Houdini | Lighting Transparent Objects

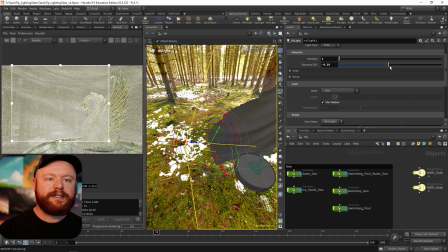12:13 And I'll bring it up ever so slightly until it has just a little bit of an effect right there. I keep on going, and that's all we need. We just need a little something to bring in texture to the backdrop.
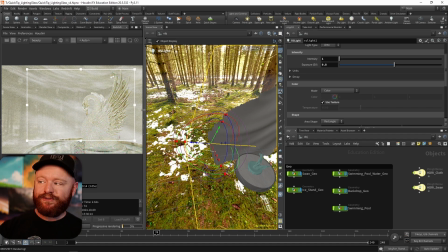12:32 And if I go too bright with this, it's going to make it difficult to have the swan stand out in front of it. So that's all we really need right there for the backdrop.
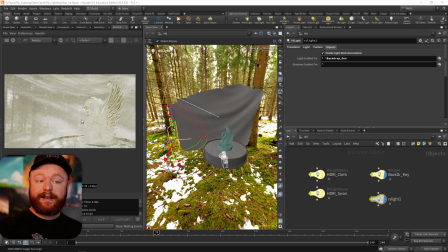12:42 Now for the swan, I've set up an area light that's fairly similar to what we did with the backdrop. It has a gobo. I also light linked it so it's not affecting the backdrop. But what I'd like to do with this is create a null and have it always looking at the swan.
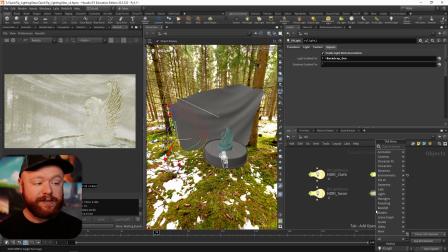13:00 No matter where I move it in the viewports, I want it to always look at the swan. Make a null. We'll call this our swan key aim, and we'll call our lights our swan key.
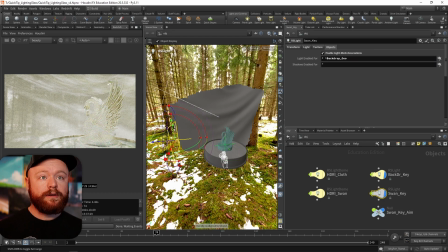13:13 And then to get the light to always look at the null, we go up here to constraints, look at, highlight the null, and then press enter twice in our viewport. And now whenever I move this around, let's say I have this guy, it always looks at that null.
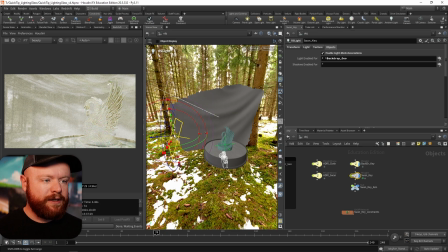13:33 So that's the first thing. The other thing that's going to be important to do is make a scene material override so I can really tell where this light is hitting. Because right now, if I shine the light, it's going to be difficult to see where this is happening on the ice.
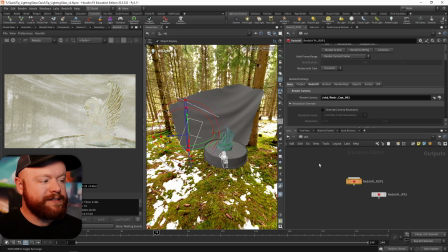13:50 So going to the out context, I'll go to the redshift ROP here, and under the main tab, we should have a scene material override right here. I'll then go to the material context, RS material builder,
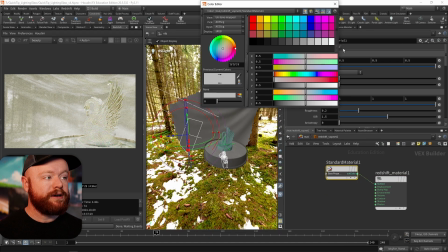14:07 and I'm going to create a darker shader so it's easy to tell where this is all hitting.
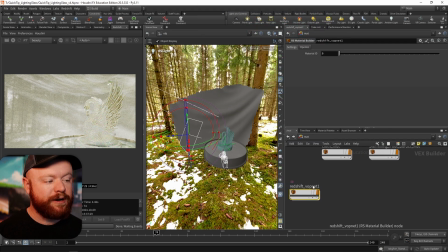14:14 So we have that darker shader. We'll call this our dark material. And then here on the out, I can then select that dark material.
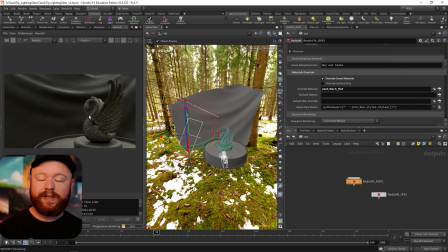14:26 Now when I hit play, we can really see where this is all happening.
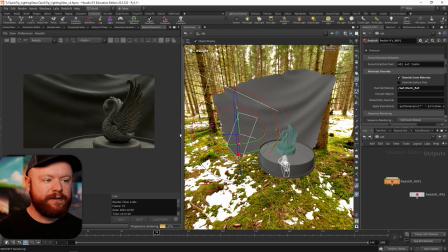14:31 And I'll just move this over so that we can see this all a bit better here as well.
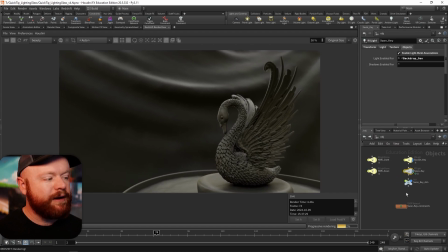14:36 There we go. So we have that. Again, on our area lights, let's try turning down the spread. So if I turn that down to 0 and I begin turning up the exposure,
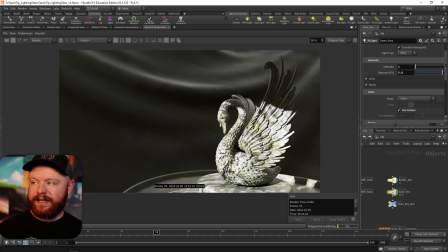14:49 eventually we can see all that detail and we know exactly where this is hitting. With that information, I'm going to mess around with the light settings until we have something that looks decent for our swan.
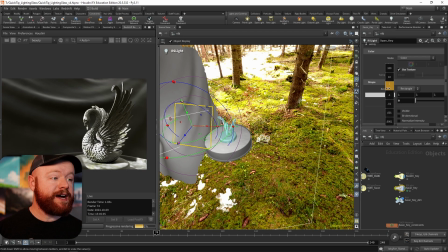15:01 The first thing I'll do is bring up the size a bit so that we cover this whole thing.
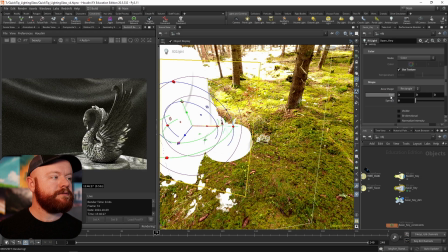15:07 So let's take the size to about 3 or so. And then as I move this around, I want to take a look again at the silhouettes and the areas that I'm hitting along the swan. If I want to put an emphasis on the face as an example,
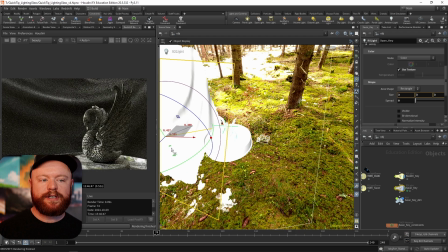15:26 I need to create some kind of way of highlighting that face or just bringing attention to that one spot. So as an example, I'm going to bring this up, and you'll notice that along the head I have a bright area and a dark area.
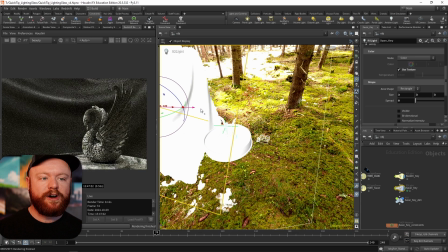15:41 It's wrapping around and it's causing the attention to go more so to that zone because it has changing values.
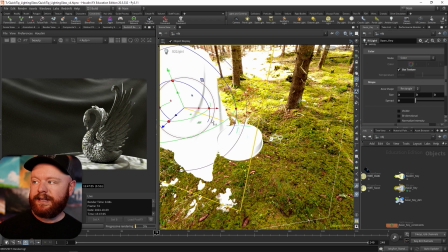15:50 That's exactly the kind of thing that I want. So let's say that I have this and I go to our out context again. I'm happy with where everything is landing, and I turn off the override scene materials.
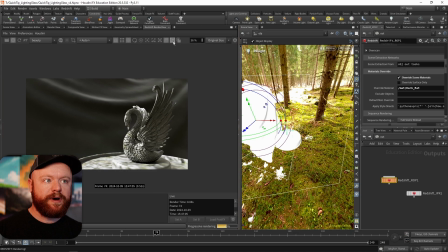16:05 I'm going to save this right here, and we're going to do it before and after. Okay, so a few interesting things have happened here.
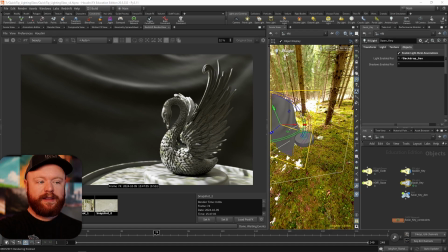16:13 This is the scene material override. This is what happens when we bring all of our material back.
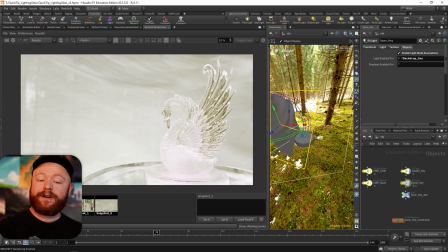16:19 And then this is what happens when we turn off the key light altogether for the swan. So we went from here to here. And again, this is where we aimed all of our lighting.
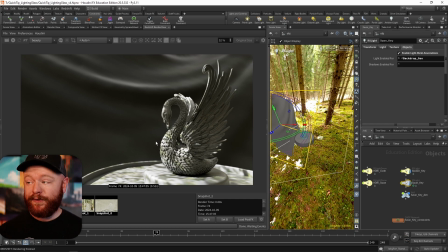16:34 This is why shading transparent objects is fairly difficult. For one, we have the brighter areas along the face here.
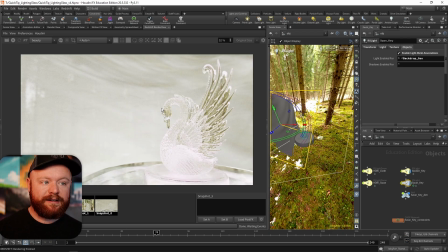16:42 We don't see that along here. Not really. We can kind of tell that the body is a bit brighter right there, but, well, this is darker along the wing and along here, and it's not really happening as much along here.
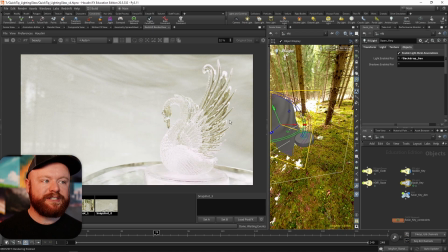17:00 We still do have some brighter highlights,
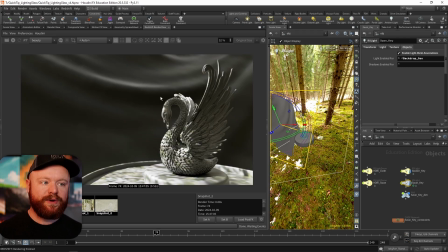17:02 but it all feels fairly random compared to what we aimed for in this scene material override.
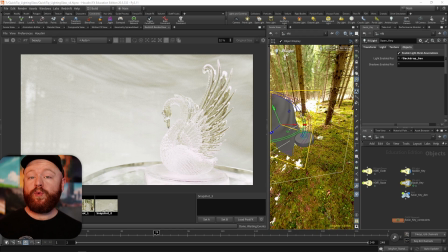17:10 When we stop to think about what just happened though, it all makes sense. We are lighting a transparent object. So in the real world, what happens to that light? It goes through the object. It bends the light a little bit. It comes out the other side.
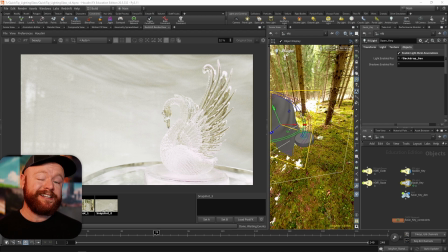17:28 And again, what is a transparent object? It's mostly what we see behind it and its highlights. It's reflected light of something bouncing off.
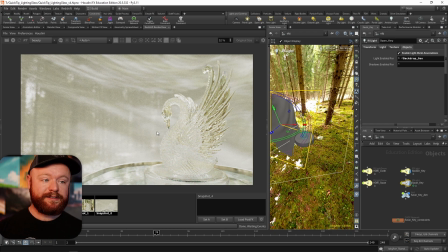17:39 Fun fact, the other reason why this is really different is because the backdrop here got illuminated.
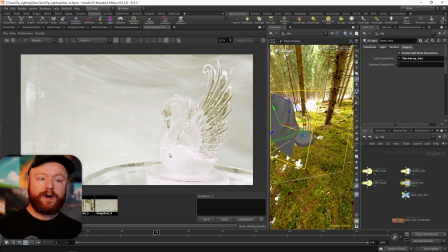17:47 It got lit up a lot by our swan. And even though we have our light mesh associations on, this light that we see right here is actually the reflection that's coming from the swan.
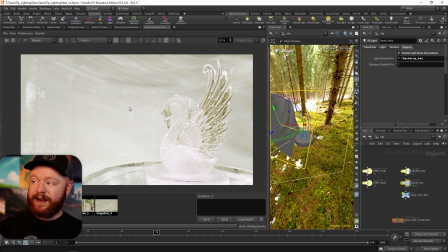18:01 The area light is not lighting the backdrop. What we see right here is simply reflecting off of the swan and hitting this area. So our swan, in a way, is kind of acting like a light in itself because it's reflecting our area light.
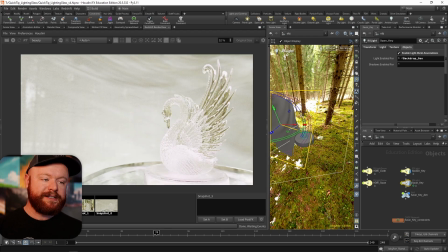18:19 So lighting transparent objects is not only difficult to control for the object itself, but it's also difficult to control because, again, those reflections will go and affect everything else.
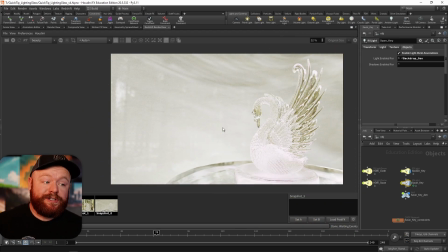18:31 So naturally, this begs the question, okay, well, how do we go about this? Because this is difficult to control when we have this going on, and you just have a hard time controlling the backdrop and the main object because everything's bouncing around in a way that, again,
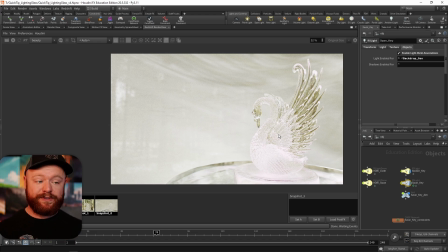18:50 is difficult to control. Well, the first thing we need to do is take back control over our scene by turning down the lights and by, again, going back to what worked before when separating the swan from the backdrop.
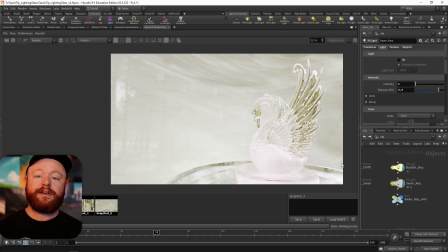19:07 Let me show you what I mean. Again, we need to take control back in our scene. So what I'm going to do on the swan key is turn that off. And then on our HDRI swan, I'm going to turn that down to a value of 2 on the exposure
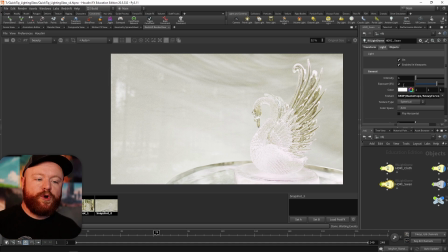19:24 so that I darken the swan and I leave a little bit of room for those highlights to come in eventually from the key light.
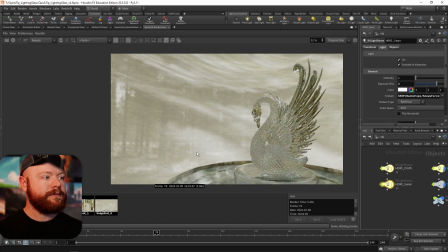19:32 Let's see what this looks like. Okay, so this is, again, no key light. We turn down the HDRI on the swan. This feels a bit dark, but we're going to lighten this up again with our key. So then on the swan key, if I turn this on, now we're back in business.
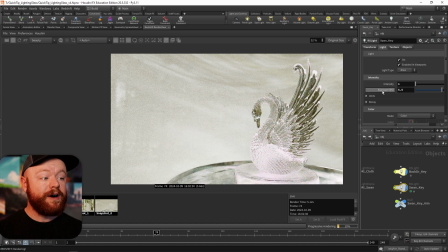19:52 This isn't so bad. I'm also going to turn down the exposure though a tad bit. So instead of 5.5, let's try a value of 4 because we're getting a little bit too bright in areas like this.
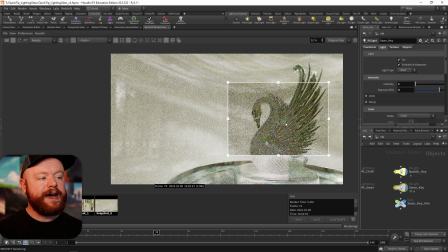20:05 And now, all of a sudden, we still have the separation between the backdrop and the swan, but we are in control again.
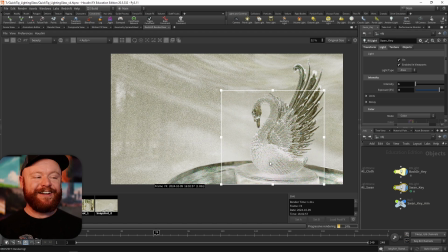20:14 And that's one of the most important things.
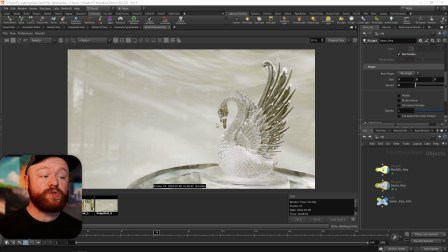20:17 The next thing I want to do is make it easier for the swan to pick up a highlight that's coming from our area lights.